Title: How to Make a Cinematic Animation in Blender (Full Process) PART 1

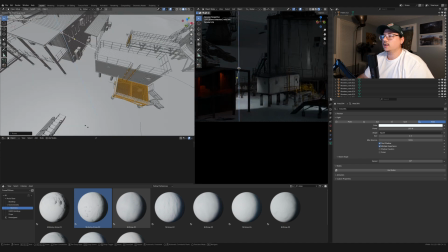I'm gonna try to art direct the lighting a little bit more so it's not just,
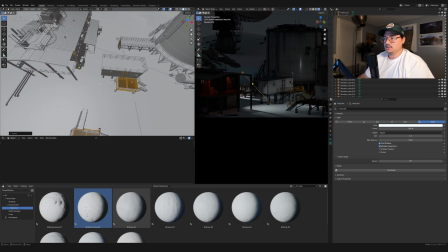so it's kind of feels like it's pointing to something and not just, you know, not nothing, not like arbitrary.
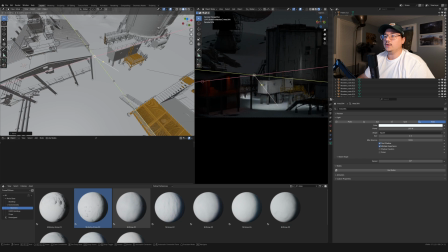If I can help guide your eye a little bit with the lighting, tell the story,
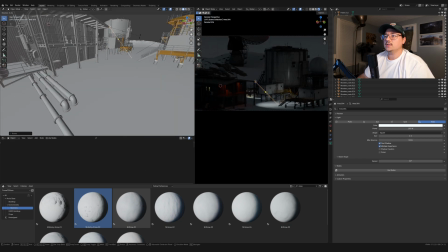or kind of make you look at a specific place more, I think that would help a lot.
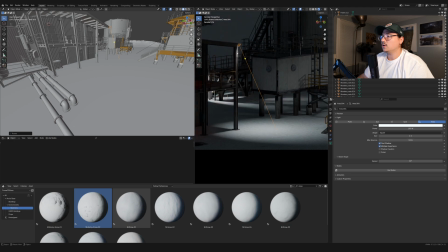So here, you know, there's like a really harsh light at the corner, and there's something down here.
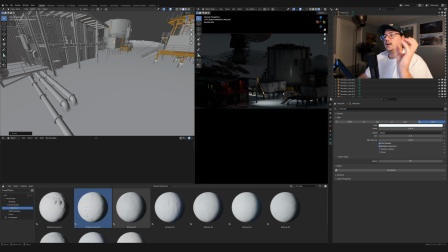So it feels like the lights are there for a reason,
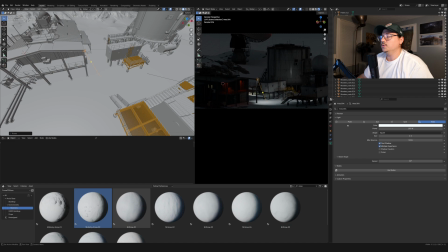and they are introducing the story and telling you where to look. So it's kind of two things that the lights are doing. And that's, I think, a good tip you could take with you when you're working on the lighting in your scenes.
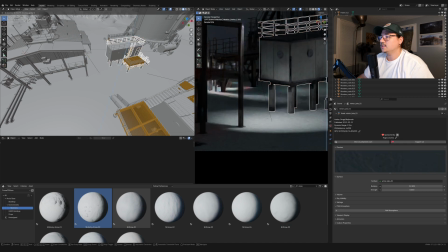Is that something to think about? Is the lighting, does it feel natural?
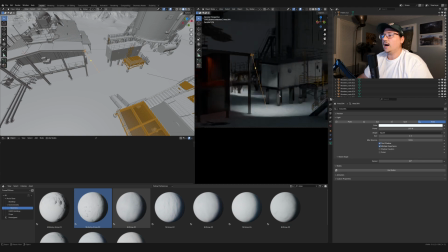Does it feel realistic? And does it also guide the viewer, or does it tell the story that you're trying to tell? Or is it getting in the way? Because you kind of have all the control there. If it's getting in the way, then you can just turn the light off or remove it.
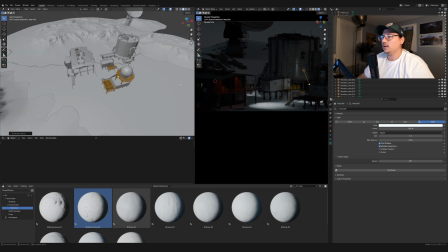But if you need help, or like you need assistance into lighting, like like if you want the person to go here or to look here, then the light there will be strong. Even if it doesn't make sense, it still kind of works. But if you can also make it make sense, then that's even better.
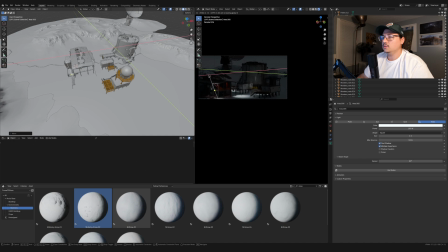So I'm just looking to where I can put this last light. I can maybe put it off screen, like somewhere here off screen.
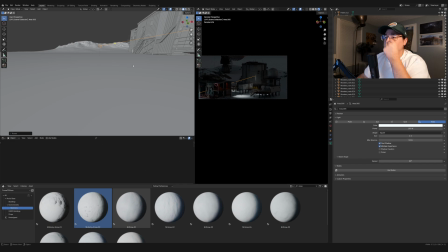Especially if it's off screen, you can really get away with stuff because, you know, the audience doesn't know that there's nothing here that the light can be attached to.
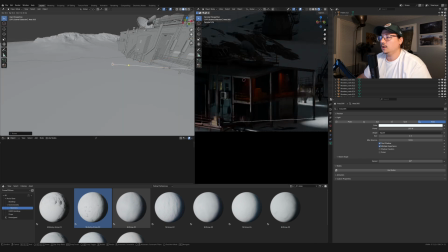So you can really use off-camera things to your advantage. I kind of like the light just barely catching here,
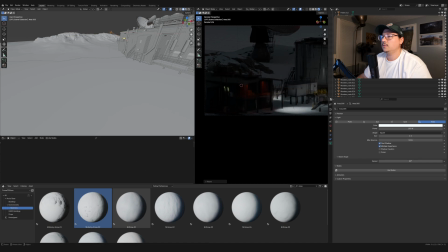so that you can kind of start to see the shape a little bit better. But I don't know if this will work.
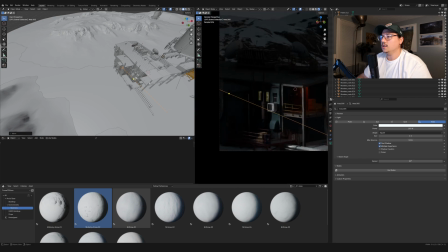Like that, yeah, because I don't want, when the light was here, you see how the light is catching this spot right here? I could move the model, but I like where everything is, so I'd rather move the light. So I'm gonna take the light and then just bring it forward so that it still lights up that corner, but it doesn't light up that side.
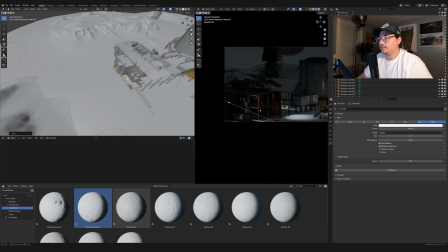And the reason I don't like it lighting up that side is because I want your attention to stay in the middle of the frame. I don't want there to be any bright things at the very edge of the frame that could lead your eye off the frame, if that makes sense.
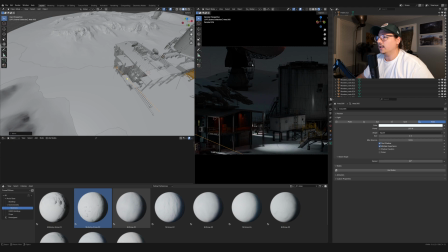Okay, cool. So I have some lights. I may add one more light over here, or like a couple lights just on the dish.
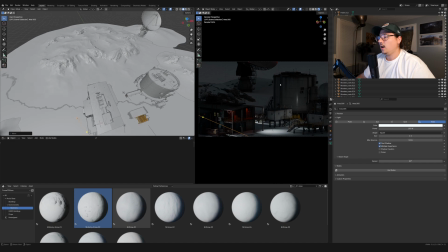But I kind of like how silhouetted it is. So instead, I want to separate this this lab from the background a little bit more. So I'm going to take this light here, duplicate it, and try to find a spot for it somewhere here where it's either casting light onto the polar lab, or
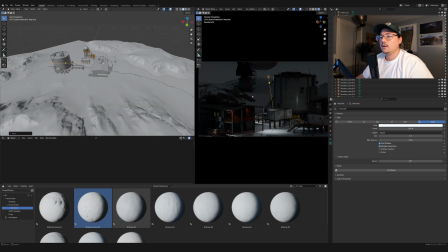there's like just a light breaking up that spot. I think there's too many lights focused here, so I don't want it pointing that way.
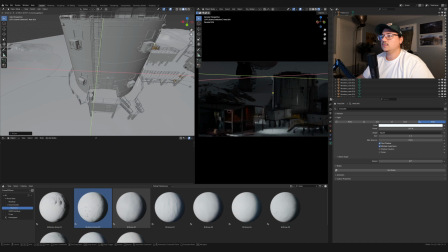There's enough for you to look here already. I just need to maybe bring a light here, kind of like on this edge.
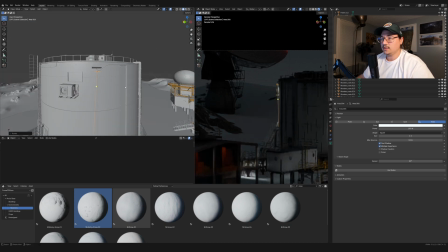And let's see, does that make sense? There's a light here already, so that does make sense. And you do kind of want to light up this if there's a lot of activity here,
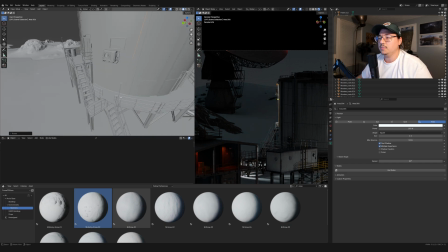and there's like it seems like a very busy place to be with like the ladders and these intersections. So maybe we keep the light there and we just let it light the kind of like walkways and stuff below here,
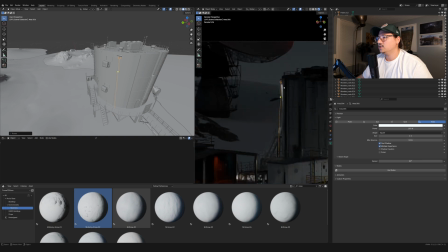and it lights up this edge, and that edge separates it from the background in a nice way.
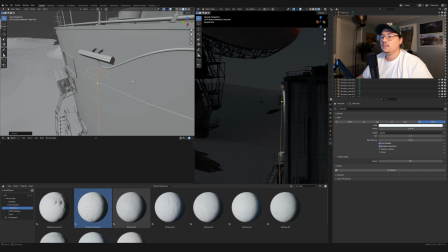So I think this works. I might increase the spread just a little bit, just so there's a little bit more like spreading here, and it's hitting that.